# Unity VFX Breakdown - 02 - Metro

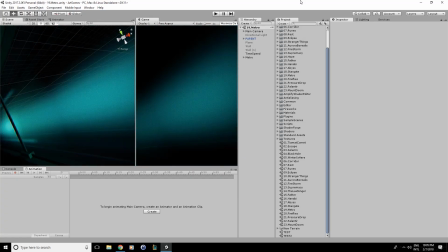0s
Hello everyone! So today we're gonna see how I made this little Metro scene in Unity.
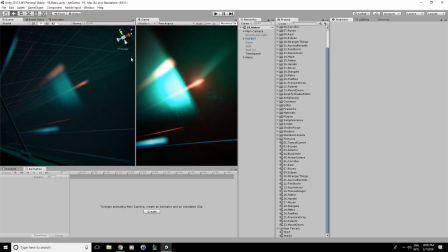6s
So this is gonna be very fast because it's very very simple, but I just wanted to show you because,
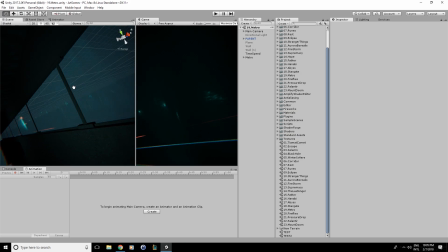12s
well, I love cheating when I make Unity scenes, as you've noticed. And I think this one is a very good example of that.
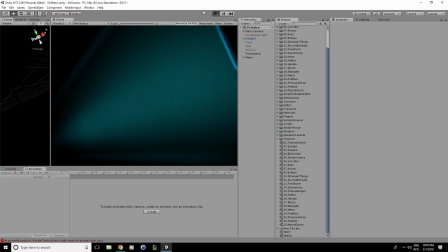22s
So, first of all, let's just check the scene in game mode. and so yeah, that's what I have.
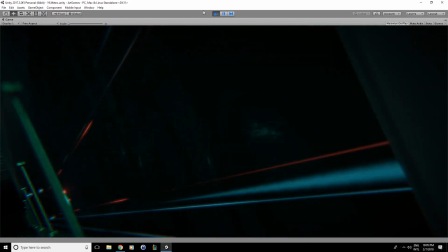28s
So we just have some lights, and at some point we have like a metro going next to us, in the opposite direction.
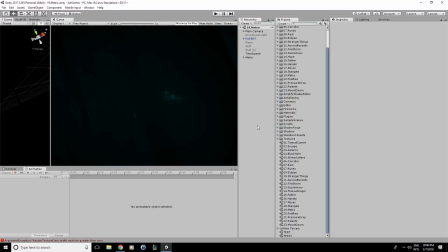38s
Here, yeah. So all of this is just particles really.
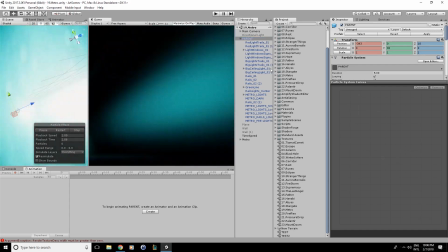47s
So here I have one big particle system and
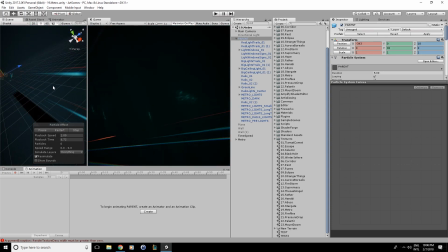54s
yeah it's just as you can see here just a bunch of particles just moving at the same speed with just different delays and different
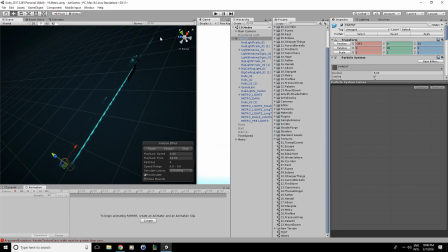66s
colors and sizes and then we have a bunch of particles just moving,
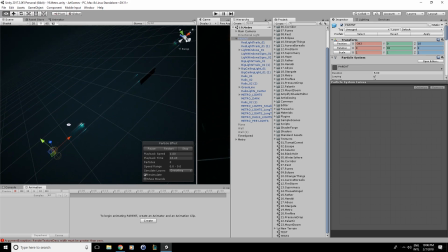73s
just bursting out at the same speed too. And, well, that's really it, honestly. Most of those particles are just, well, invisible but with a trail.
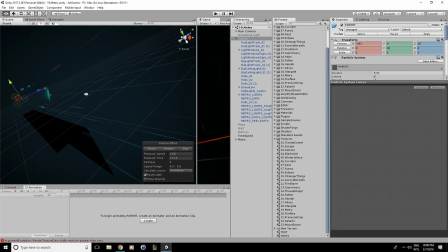87s
And then I have those ones that are, well, very emissive. And the shader is just my Admir shader that I use, I'm searching everywhere.
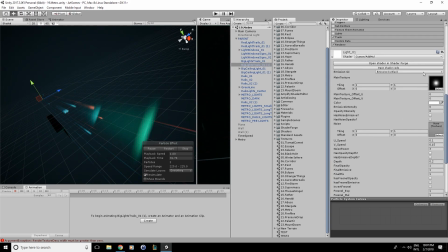96s
Like here, Admir, here. This one is invisible but let's take the metro lights for example.
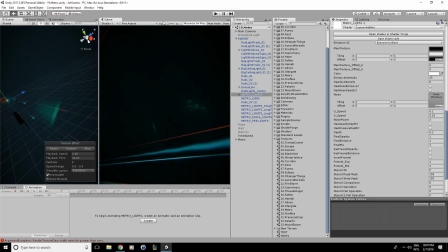104s
Here you can see emissive of 25, which with all the post process makes it look like it's something that's... well, a lot of lights inside. And so yeah, that's really it.
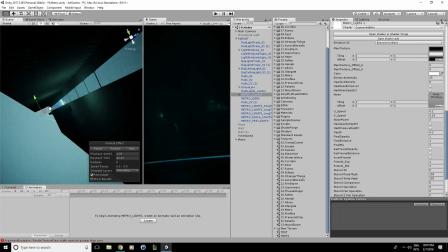117s
I just made some meshes here, well, some cubes. Just kind of give the feeling that we are inside of the metro.
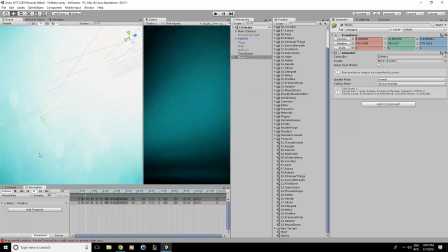126s
I have a small animation out of it. If I play it, you can see very slightly it's moving,
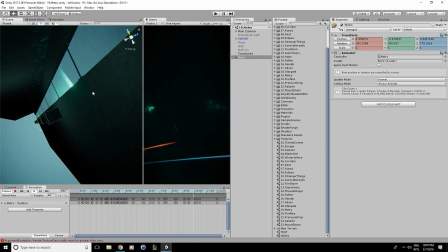136s
which gives the sensation of well, you're inside of a metro so it's moving a lot. And then it's looping.
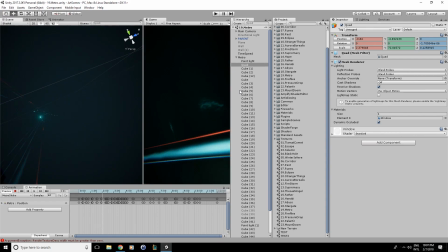144s
And I just have one plane here with a little refraction,
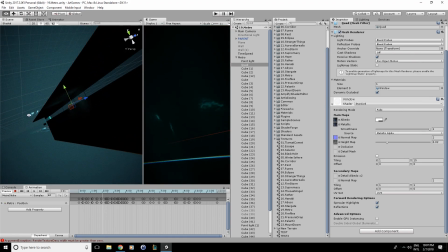151s
not even refraction, just a normal map, and it's fading, so it gives the impression that it's refracting the light a bit.
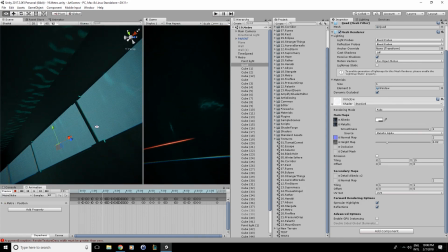160s
And yeah, that's it really, that's about it.
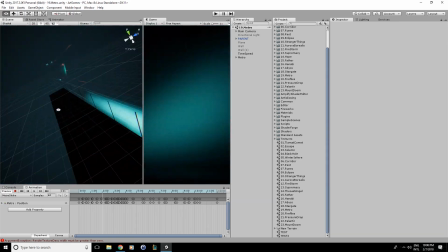167s
I don't know whether I could throw out of this, honestly. So yeah, I hope it's useful for you.
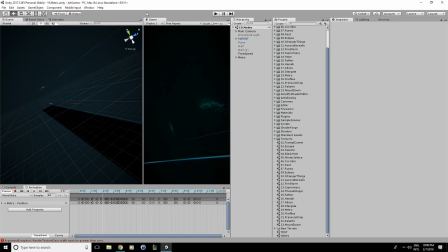176s
Always try to find the easiest way to make something. Like, there is no need in a scene like this to skirt or model all of the weight,
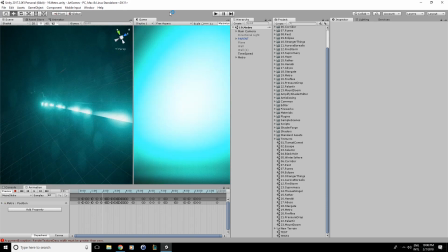189s
because it's fast, you won't see it,
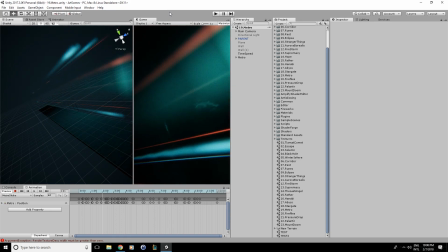192s
it's much easier to just show the lights and just make the lights move.
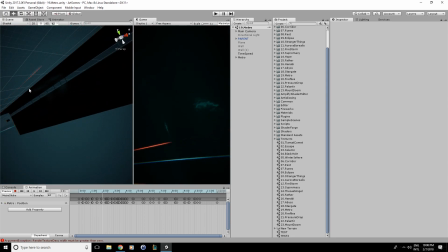199s
Not make your actual metro move, because, well, depending on your game this could add a lot of trouble and like having your character move with the metro and stuff like that. But yeah, always try to find the other way that you could make an effect.
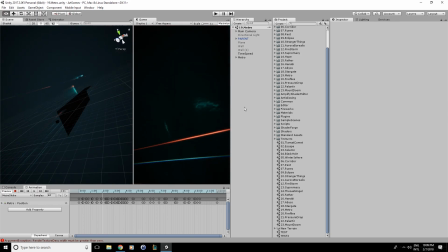219s
So yeah, that's about it. And if you have any questions or anything you would want to learn or would want to break down another effect, just ask me in the comments and I always check the comments so not really i will see it and yeah thanks for watching bye